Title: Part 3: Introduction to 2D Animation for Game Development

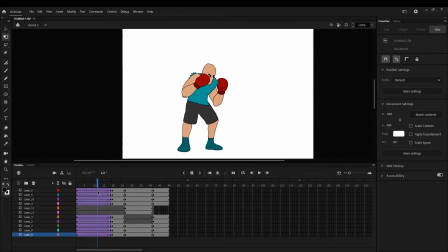Okay, so now I have applied a tween to the first pose, and the idea is to make a kind of a bridge the gap between pose number one and pose two. So I've moved all the body parts to
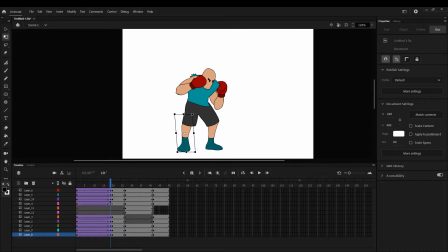a new location here at frame 19 and trying to get as close to the new pose as possible. So here we see the comparison, where the tween of the first pose ends and the second pose starts.
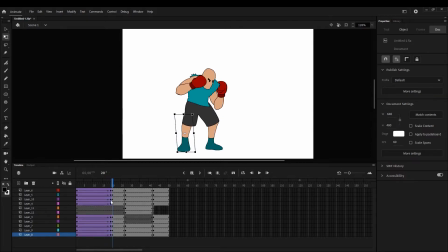I'd say that's pretty close. The pants are making a slight jump there, so I might adjust that.
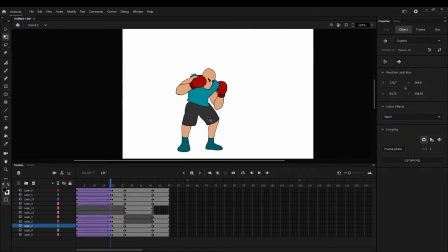All right, that's better. So this is gonna add a lot of fluidity and life into our little animation.
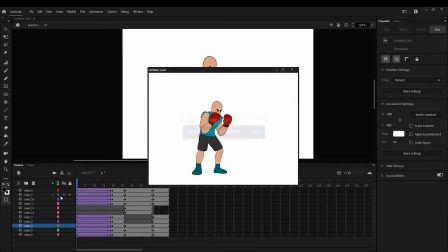And if we play this back now, you can see what's going on. So all the in-between frames there and the tweening, it makes a huge difference. So I'm gonna continue the same thing over to pose 2 and pose 3. Let's see how it goes.
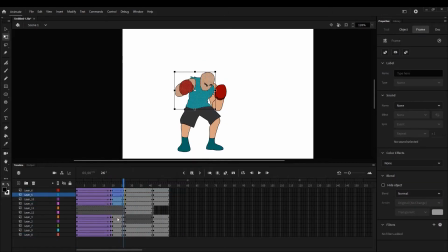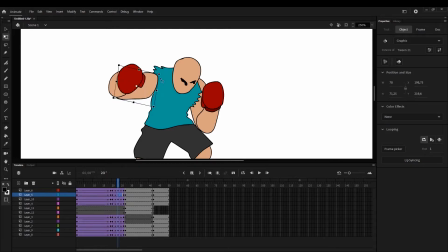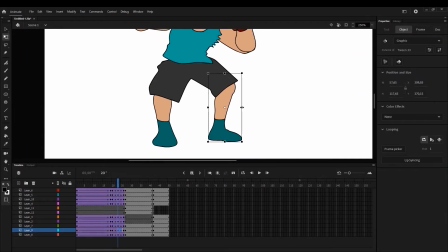Thank you.
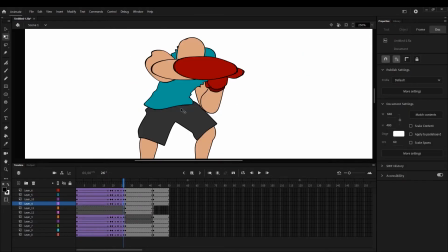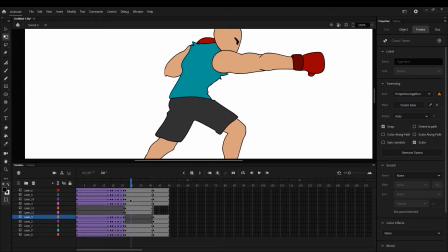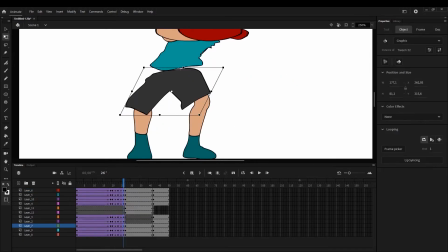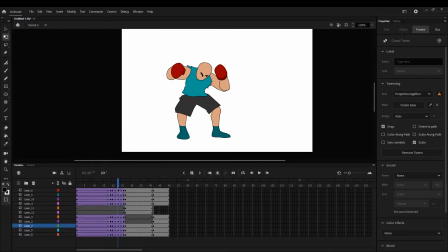let's check out what's happening here. Now I added one more kind of an in-between pose here into the anticipation.
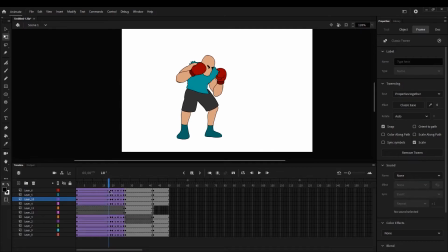So transferring from pose number one to pose two, I decided he should still go a little bit further into the anticipation pose, just to exaggerate the punch a little bit. So there's just a couple of frames here within the anticipation where
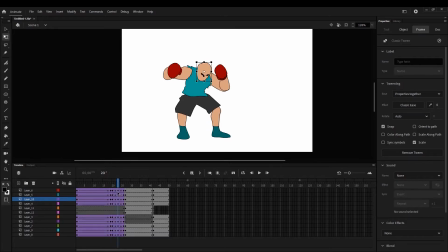he goes to full depth and then starts launching into the punch. Now, if you look at the last frame here of pose number two, it's a mess.
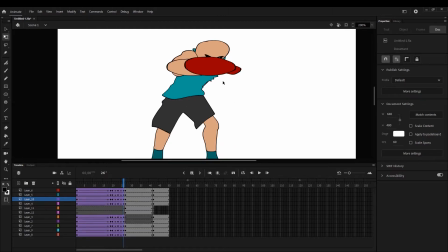It's a complete disaster from a drawing point of view. All the shapes have been completely deformed.
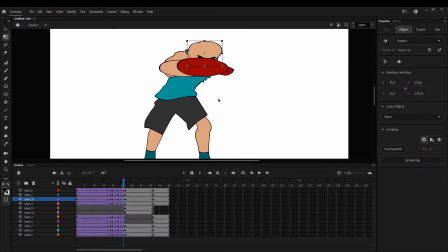Why is the head so big and so on? But what you have to realize is this is going to be visible for a tiny, tiny fraction of a second. So it's completely fine to take this boxing glove, for example,
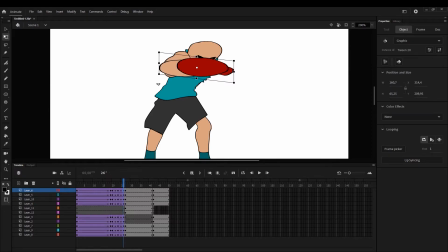and just stretch it way out if you wanna get some like sense of speed and just direction. So don't worry about the individual frames that go by really fast. They can look whatever, but it's going to make a big difference when you see it in motion.
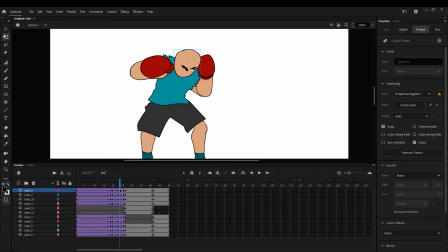So again, the idea is same, that I'm approaching the third pose.
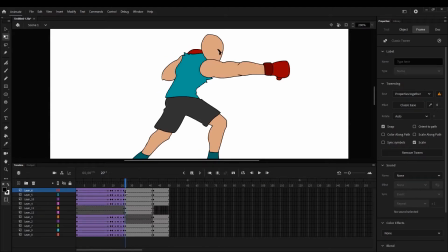So here you can see the
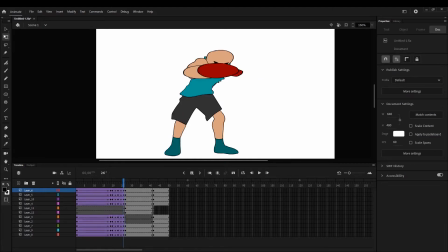last extended punch pose and the last frame of the anticipation pose.